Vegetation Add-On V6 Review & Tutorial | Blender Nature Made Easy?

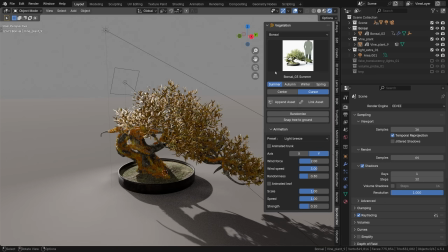well let's have a look at that nice little bonsai tree from the addon, in cycles the light punches right through the leaves,
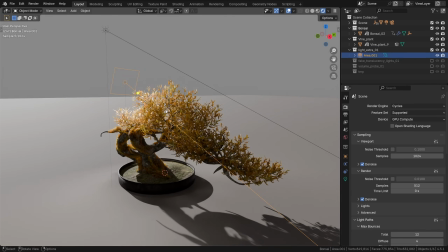lighting up their backsides and in Eevee it just looks flat.
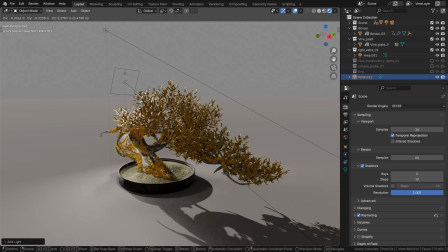what we can do is fake that translucency bounce by adding some point lights and placing them right inside the leaves
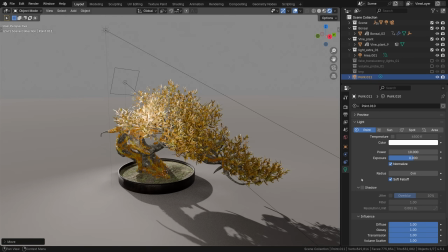and turning the shadows off, then making the light radius a bit larger and
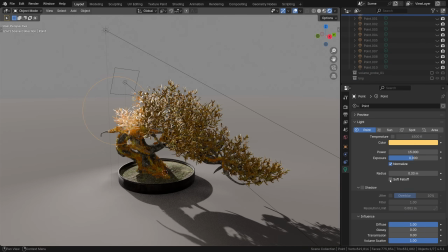finally decreasing the custom distance and turning off soft fall off, that is our fake translucency balance,
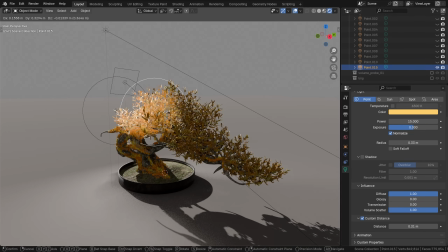we can just duplicate it a bunch of times with shift D,
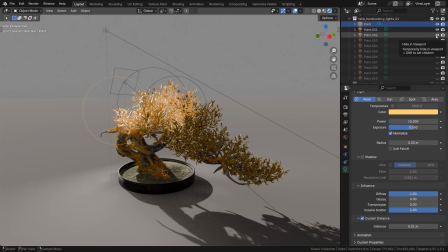feel free to use your artistic eye to place these lights inside the thick of the tree to make it look like the sunrise are scattering, making it glow,
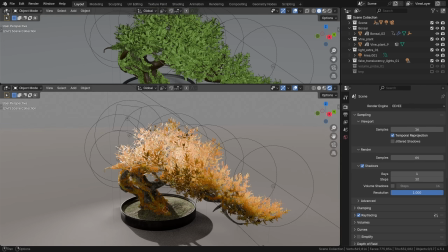that's still not bad but to make it look more like cycles what we can do is use the ambient occlusion pass in the compositor,
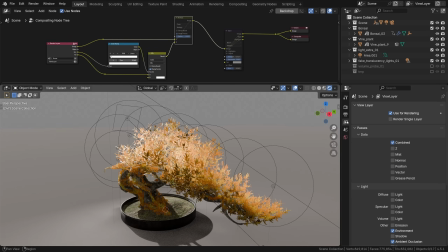for it to work the viewport compositing should be turned on, then the ambient occlusion pass exposed for rendering together with the environment pass, feel free to pause the video and copy the compositor setup,
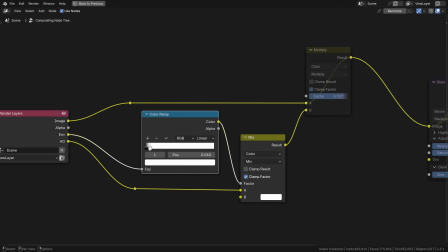it's the image pass mixed with the AO using the environment pass as a mask and here's how it looks when it's mixed with the render,
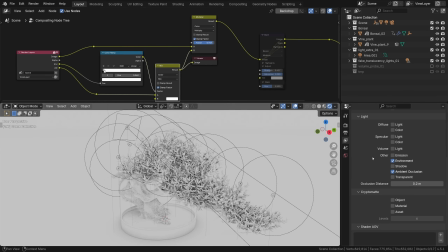that gives it that self shadowing effect and you can set the distance right here by the way,
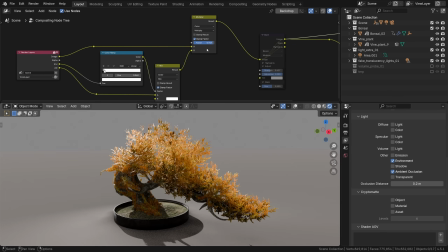and that's what adds that final bit of realism and helps to ground our fake translucency effect and make it look semi-plausible.
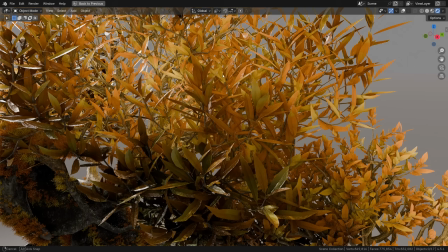it's still not cycles but it's way way better than what we had by default.
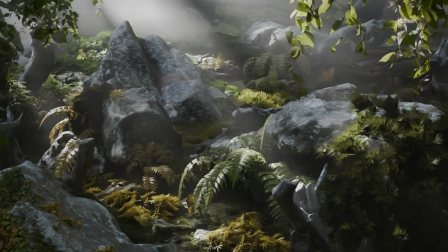I wonder if there's anything I missed? maybe you'd like me to do a deeper dive into a particular scene we covered in this video? let me know in the comments if that's something that you'd like to see covered and just generally let me know what you think of this video, I love hearing from you.
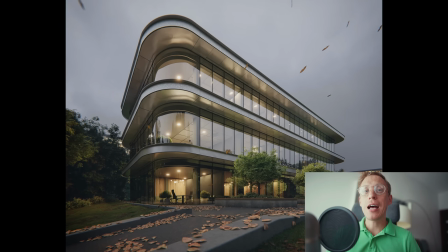anyway all the links for everything are in the description including our affiliate link for vegetation if you want to support us at
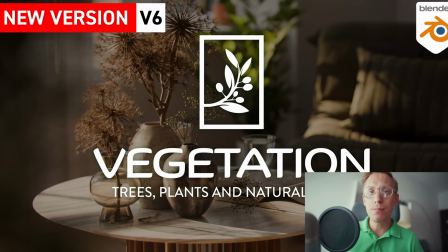no extra cost to you you can get it through this link that was Gleb Alexandrov for creativeshrimp.com bringing you all kinds of tutorials to help you express yourself with computer graphics